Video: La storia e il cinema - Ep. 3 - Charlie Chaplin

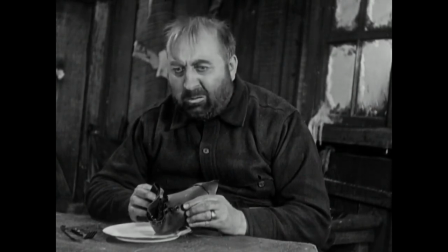Se io credo veramente che questa scarpa è un pezzo di tacchino, allora sto effettivamente mangiando il tacchino, con contorno di spaghetti.
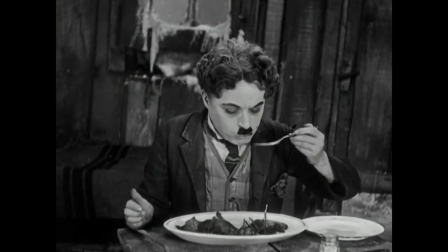Come nelle opere di Keaton, è il continuo perseverare dello spirito umano che ci spinge ad andare avanti, anche nei momenti più bui. Oltretutto, questa operazione di sposare dramma e commedia fu estremamente delicata anche da un punto di vista commerciale. I film all'inizio erano per la stragrande maggioranza delle commedie, perché questo era ciò che il pubblico voleva. La gente non voleva arrivare in sala trovandosi di fronte a una storia drammatica che gli ricordasse le difficoltà della vita, voleva solo svagarsi. Ed è qui che risiede il genio di Chaplin, riuscire in questa commistione di generi senza appesantire la pellicola.
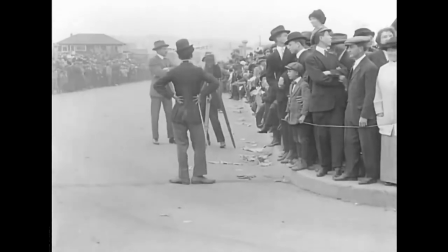Un elemento fondamentale di questa impresa fu il personaggio del vagabondo, chiamato The Tramp, in molti paesi più noto come Charlot.
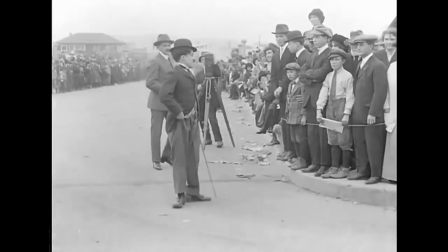Fin dalla sua primissima apparizione, Chaplin decise a impressionare la pellicola e il pubblico in modo indelebile.
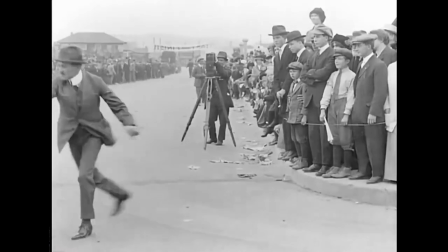L'atteggiamento e il vestiario catturarono da subito l'attenzione del pubblico, che se ne innamorò, ed è anche facile capirne il perché. Il personaggio del vagabondo dà subito nell'occhio.
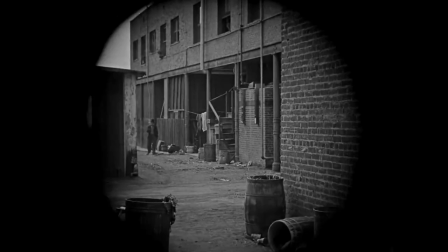È palesemente una persona in gravi difficoltà economiche, con un cappotto e un gilet troppo stretti e pantaloni e scarpe troppo grandi,
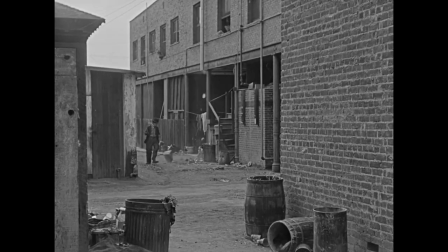mentre il cappello e il bastone da passeggio completano il quadro. Cerca quindi di ostentare una sorta di eleganza, che però nell'insieme viene fuori come un'eleganza decadente.
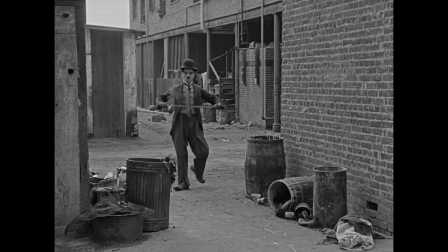Questa dicotomia, questa contraddizione incorporata fino in fondo nel personaggio non viene mai risolta. Ma la cosa che forse è più significativa è il mistero attorno alle sue origini. Non riusciamo infatti a capire se questo vagabondo sia un ricco uomo d'affari caduto in rovina o un povero uomo che cerca nella sua umiltà di darsi delle arie.
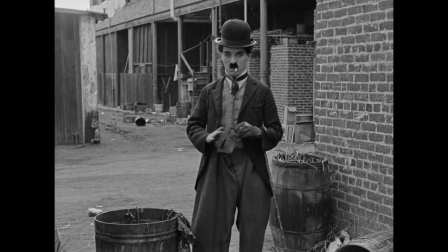È una domanda che non trova mai una risposta. È un moto continuo che dona al personaggio una profondità inesauribile, che si rinnova ad ogni visione. Il personaggio del vagabondo sembra quindi un prodotto di due mondi, che si mescolano senza però trovare un equilibrio definitivo. Ma se guardiamo bene il mondo all'epoca di Chaplin, capiamo bene perché risonò così bene col pubblico.
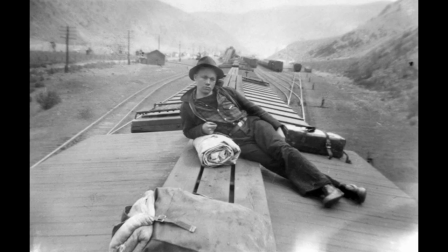Esistevano infatti molte persone che, come il personaggio di Chaplin, vivevano alla giornata,
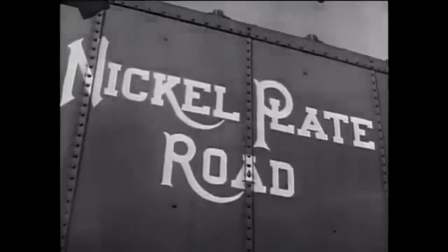senza sapere se sarebbero riusciti a mangiare o trovare un posto dove dormire, che vagavano di città in città spostandosi sui treni merci.
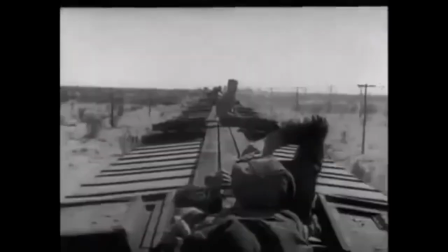Il personaggio del vagabondo era dunque una sorta di realtà sociale, ben conosciuta dal pubblico. Ed ecco allora che affiora un altro elemento importantissimo, ovvero la costruzione di una narrativa ben precisa di questo personaggio.
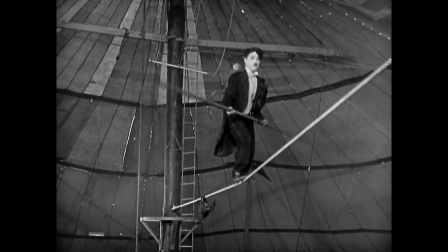Con ogni nuovo film, Chaplin trovava il modo di metterlo in difficoltà, gettandolo nelle situazioni più tragiche,
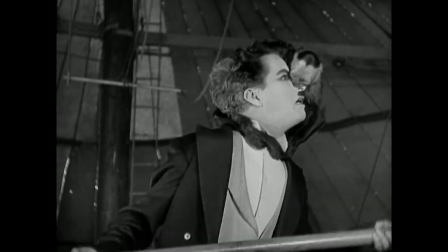ma sempre con un lieto fine, riuscendo così a creare nel subconscio dello spettatore un presupposto fondamentale.
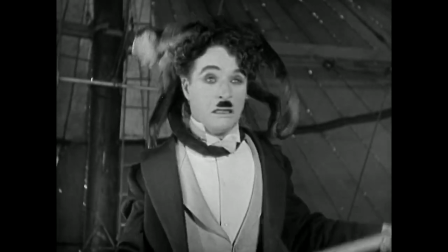Per quanto drammatica sia la situazione, il vagabondo riuscirà a cavarsela. Così facendo, Chaplin poteva immergersi nelle situazioni più disparate, creando pathos e apprensione nel pubblico,
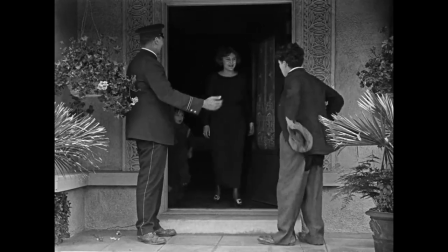ma covando allo stesso tempo un senso di speranza che si risolve nel lieto fine.
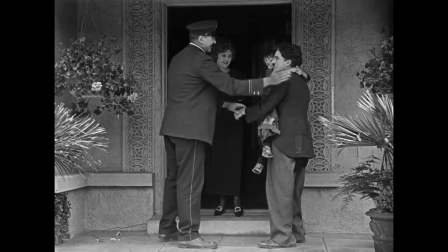Tutto ciò donava profondità, ma allo stesso tempo un senso di leggerezza e spensieratezza ad ogni film. Non c'è ombra di dubbio che Chaplin e Keaton siano stati i due grandi artisti del cinema muto, talmente grandi che hanno creato e piegato le regole del cinema a loro piacimento, gettando le basi per il cinema del futuro.
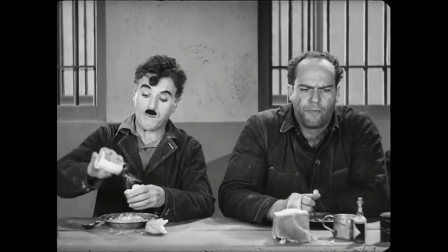Ecco perché per capire bene chi fosse veramente Chaplin è importante metterlo al confronto col suo rivale. Vediamo innanzitutto come questi due personaggi si rapportavano con gli oggetti con cui interagivano. Keaton prediligeva confrontarsi con oggetti enormi, locomotive, case e transatlantici.
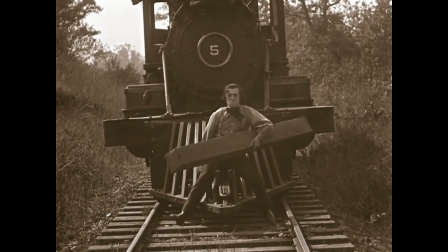Come abbiamo visto nel video precedente,
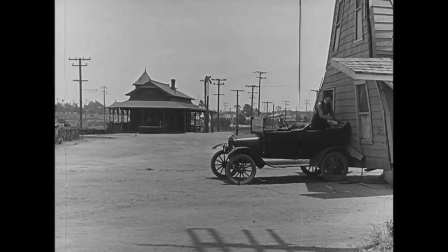il suo scopo era quello di rapportare i suoi personaggi a situazioni così schiaccianti e travolgenti da ridurli nella condizione umana più elementare,
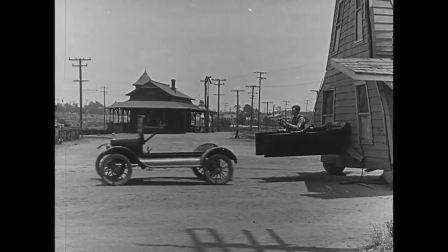la lotta per la sopravvivenza. Da qui scaturiva l'intraprendenza e la capacità di Keaton di cavarsela in ogni situazione,
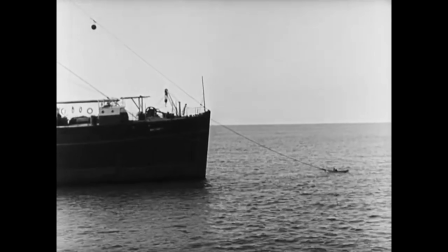ma al tempo stesso la sua inadeguatezza e i suoi fallimenti comici. Questa introspezione e ricerca del personaggio avviene anche in Chaplin, che però predilige gli oggetti a misura d'uomo.